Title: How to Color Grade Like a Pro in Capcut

It took me 6 years to learn this one color grading secret, and I'm gonna show you everything in this video. And to make it even better, I'm not using any fancy softwares. I'm actually just using CapCut to color grade this footage. And imagine if I just use CapCut and color grade better than you. Imagine if I just use CapCut and color grade is so good. And I will stick around because I'm gonna show you the entire process of how I color grade everything
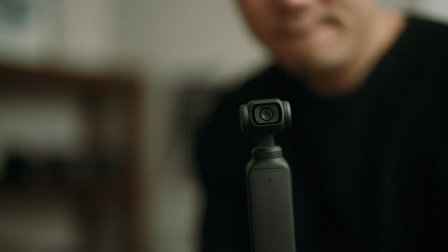0:23 from the phone footage to DJI Pocket 3 to S-Log 3. So from the phone footage to the mirrorless camera. And if you watch the entire video, I will also share with you the LUT that I created from this session, and you can just download and use it for free. So without further ado, let's get started. Let's just talk about this one secret, the basic of color grading. The reason why a lot of people spend so much money to buy LUTs everywhere. But I think not a lot of people in the internet actually talk about this subject. One of the most important things to make your footage stand out is to use color wheels. Now there's two common types of color wheels. The first one is primary and then the second one is log wheels. You always want to start with the primary wheels because that will make your footage stand out already. Generally speaking, we want to make sure the color looks nice, but at the same time is natural. So the first thing that we usually pay attention on is the skin tone.
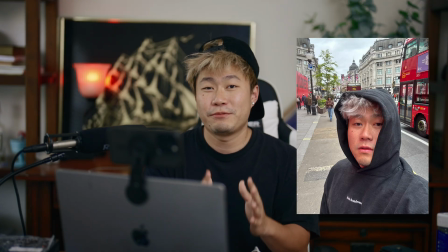1:14 We want to make sure the skin tone looks natural. And most of the time, the skin tone would be in the middle gray of the area.
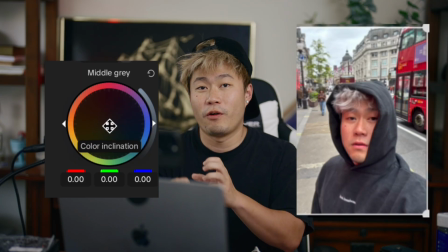1:21 And you want to put the skin tone into more of like orange, yellowy, and red area.
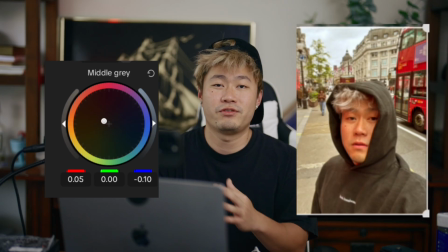1:26 And since we put the middle gray into the orange, yellow, and red area,
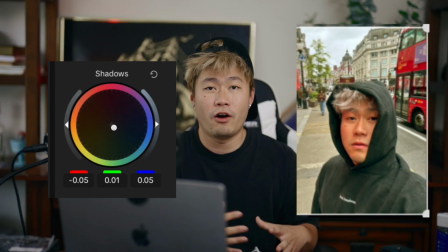1:29 then we want to bounce back to make a contrast of the blue tone, the teal, the cooler tones, right? And the best place to put those is probably in the shadow. So then in the primary wheels, we got the contrast of the skin tone orange in the middle gray, and then we have a blue and teal tone on the shadow, and it creates a very nice contrast, and it's been using a lot in Hollywood. It's called the orange and teal color grading. Even though just by doing that, the color grade looks kind of nice, but it doesn't look really professional yet, because if you look closely on the black area, like when you are wearing black,
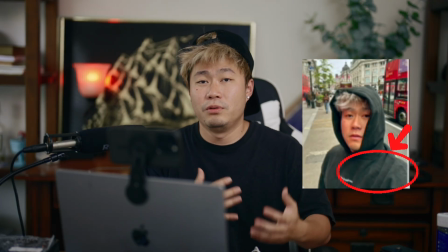2:03 the black is not truly black because now you added the blue and the teal, and so the colors look a little bit immature.
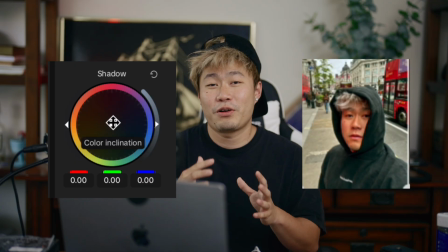2:09 So one of the ways to fix that is that you're gonna use log wheels. So basically on the log wheels, you just use like a contrast color, so then it brings the black to true black. Basically the red, the green, and the yellow graph is in the same line. That will make your footage very professional. That's the basic of how you do it. Let's take a look on CapCut.
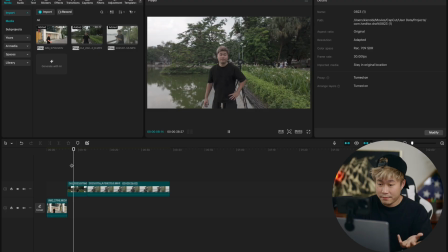2:27 All right, so we have three types of footage here. We have a phone footage, we have a DJI Pocket 3 footage, and we have S-Log 3 footage right here.
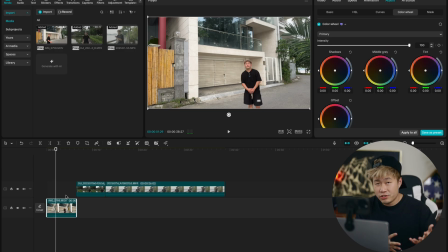2:34 So iPhone nowadays also have Apple Log, and I would encourage you to use that. But in this footage, I'm not even using the Apple Log. This is just the standard color from the iPhone. So the first step we're gonna go to is log wheel right here.
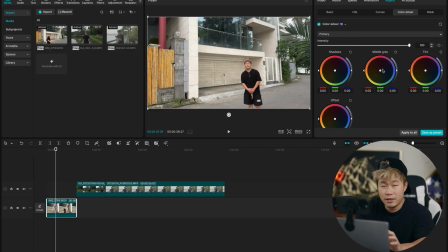2:48 And I'm gonna start with the primary wheel. I know that I want to push the middle gray to orange, yellow, red to make the skin tone stand out. And I want to balance it with the blue and teal on the shadow. So I would like to start usually on the shadow, and I would push it into the cooler tone like this.
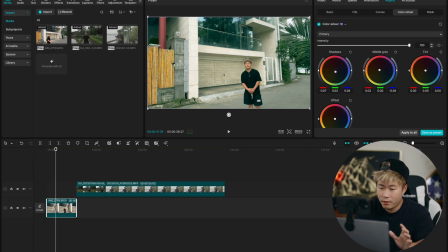3:07 And then now I start bouncing back with orange. Yep, that looks pretty cool in my opinion.
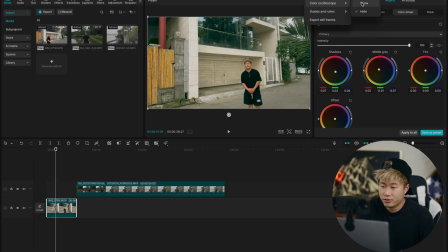3:13 And then what I do now is that I want you to see this graph, right?
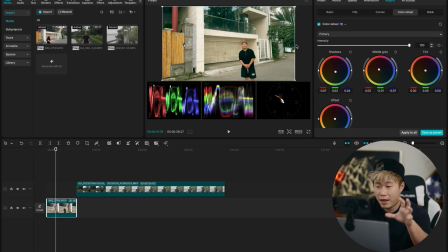3:20 The color graph right here. So now after I do that, I need to look at the color graph real quick. And you can see here that the red is really far lower on the darker area. And the blue and the green is still high up.
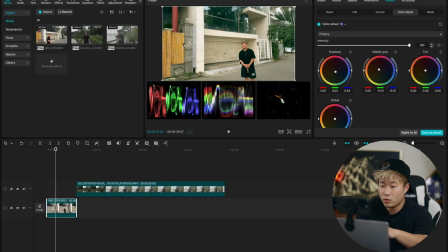3:35 So that means if you look at the footage, there's a lot of blue and green in my shirt right here.
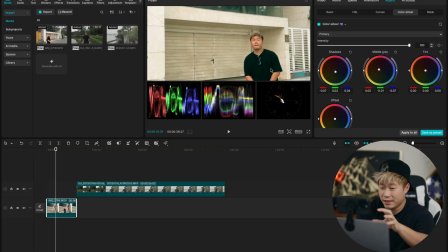3:44 Even it's a black shirt, but it's very, very heavily on blue and green. So what we're gonna do is that we're gonna go into log wheel right here, and we're gonna balance that back. Very simple here. Just by doing that, and if they are in the same line, that means the darkest part should be black.
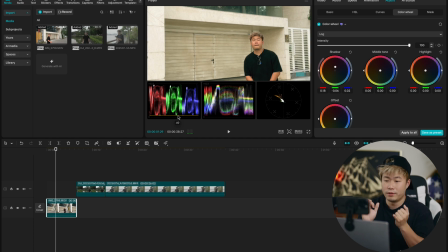4:02 The color is equal between blue, green, and yellow. That means it should be dark black.